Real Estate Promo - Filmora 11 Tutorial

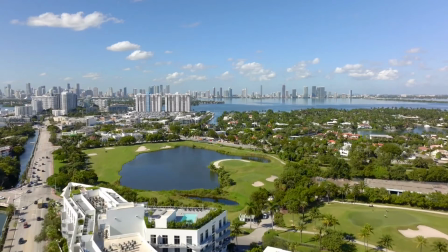0s
Hi guys, welcome back to the Flat Media channel. Today I'm going to show you this piece.
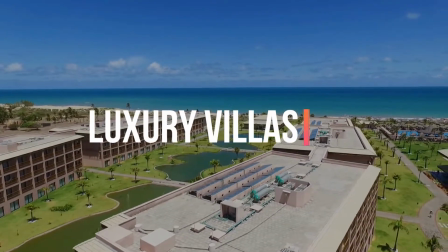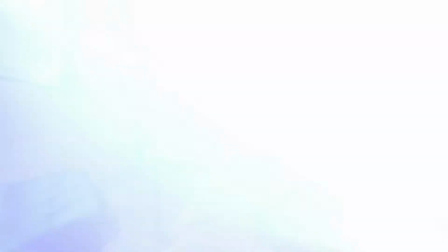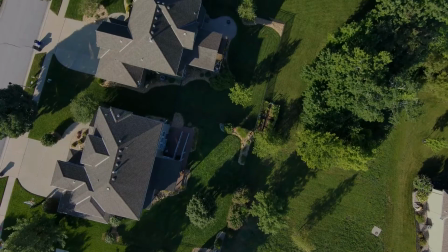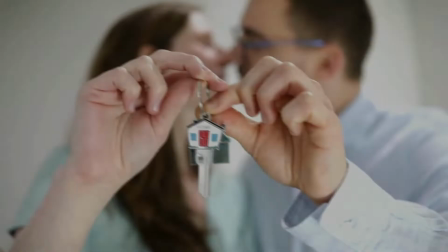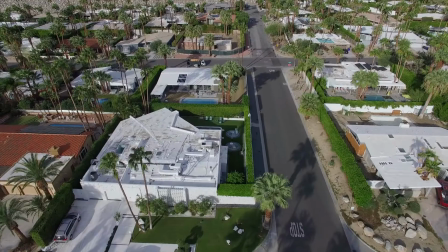29s
Make sure to watch the video until the end, to learn more about this. Before we start make sure to like the video, subscribe to our channel and ring notification bell.
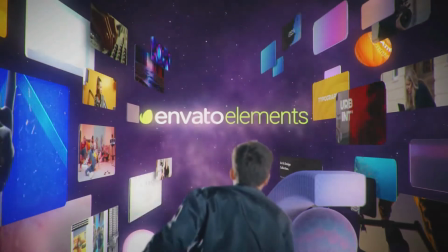39s
As well, go to Elements Envato and get a subscription. Also, get your Filmora 11 today.
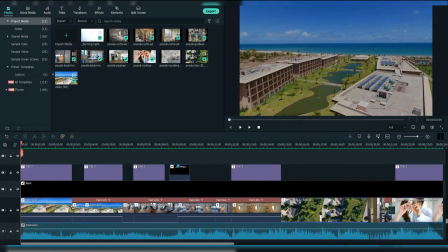45s
Now let's jump into the video. Firstly download your footages and images from Envato and drag them to the timeline combine them using your creativity and create a story i
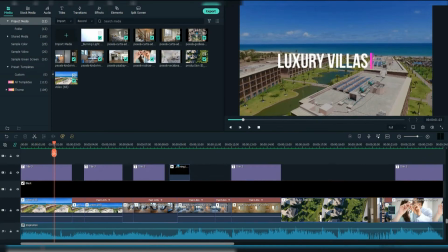60s
firstly added this footage then i also added a title you
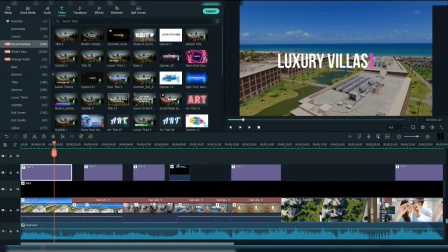68s
can find it as title three as you see i added it four times around the video here
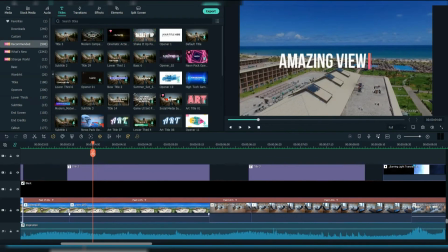84s
i speed up the clip to match the vibe of the song then i slowed it up
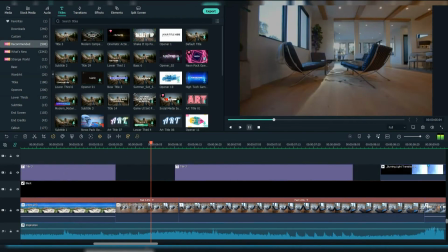88s
here i added another footage and also i played with the speed to make it more cool I added another description also.
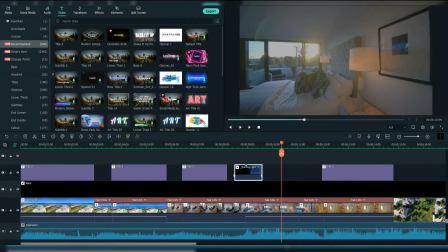95s
Here when the beat appears add a cool transition. I downloaded mine from Elements Envato, and it's a part of the burning light transitions.
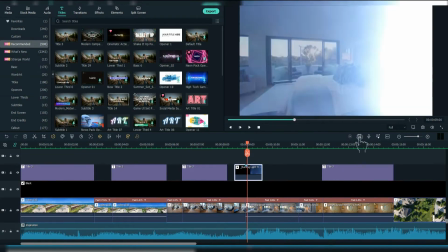103s
Add a marker when the lighting is strongest.
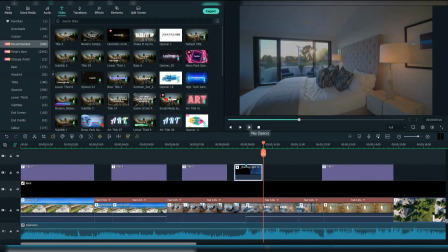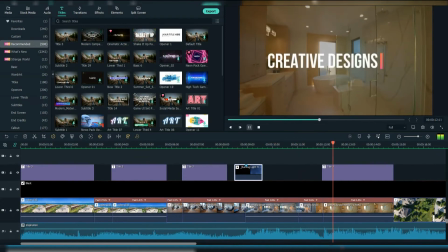112s
Here I played with the speed again, creating a natural transition between the rooms.
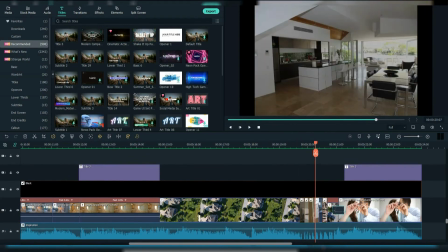121s
Then when the audio glitch appears, I added 6 photos and a quick footage. I made their duration very small, so they match the vibe of the song.
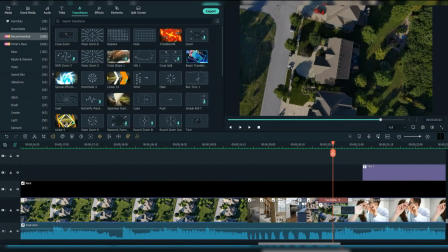130s
And lastly between the speed up footage and the last footage I added a transition, which is called Orb 1.
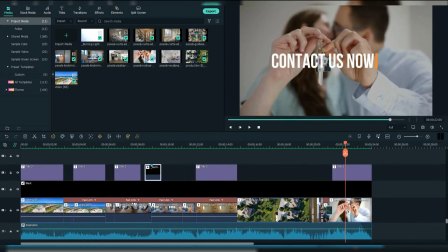139s
I added the final text here.
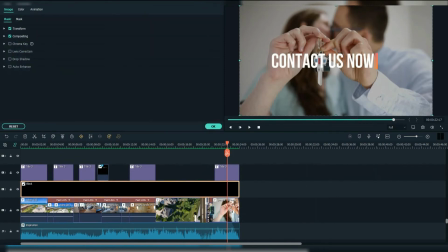147s
Also, if you want the text to be clear for reading, add this black color and go right click and reduce the opacity to around 30.
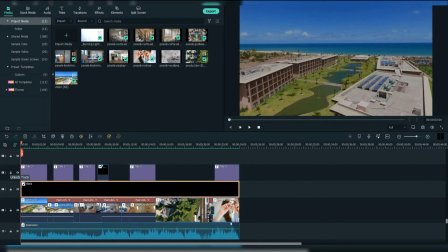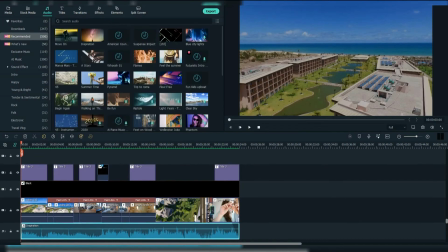159s
I added the music from Fillmore Audio, here it is.
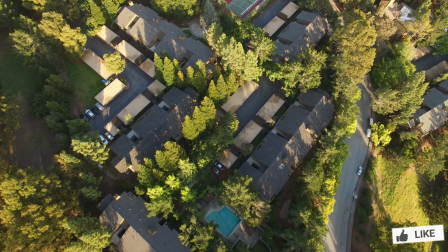167s
That's it for this video guys, again make Make sure to like the video, subscribe to our channel and ring notification bell.
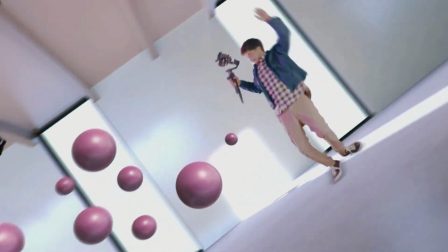174s
Also get your Filmora 11 today and subscribe to Elements Envato if you want to become a pro editor.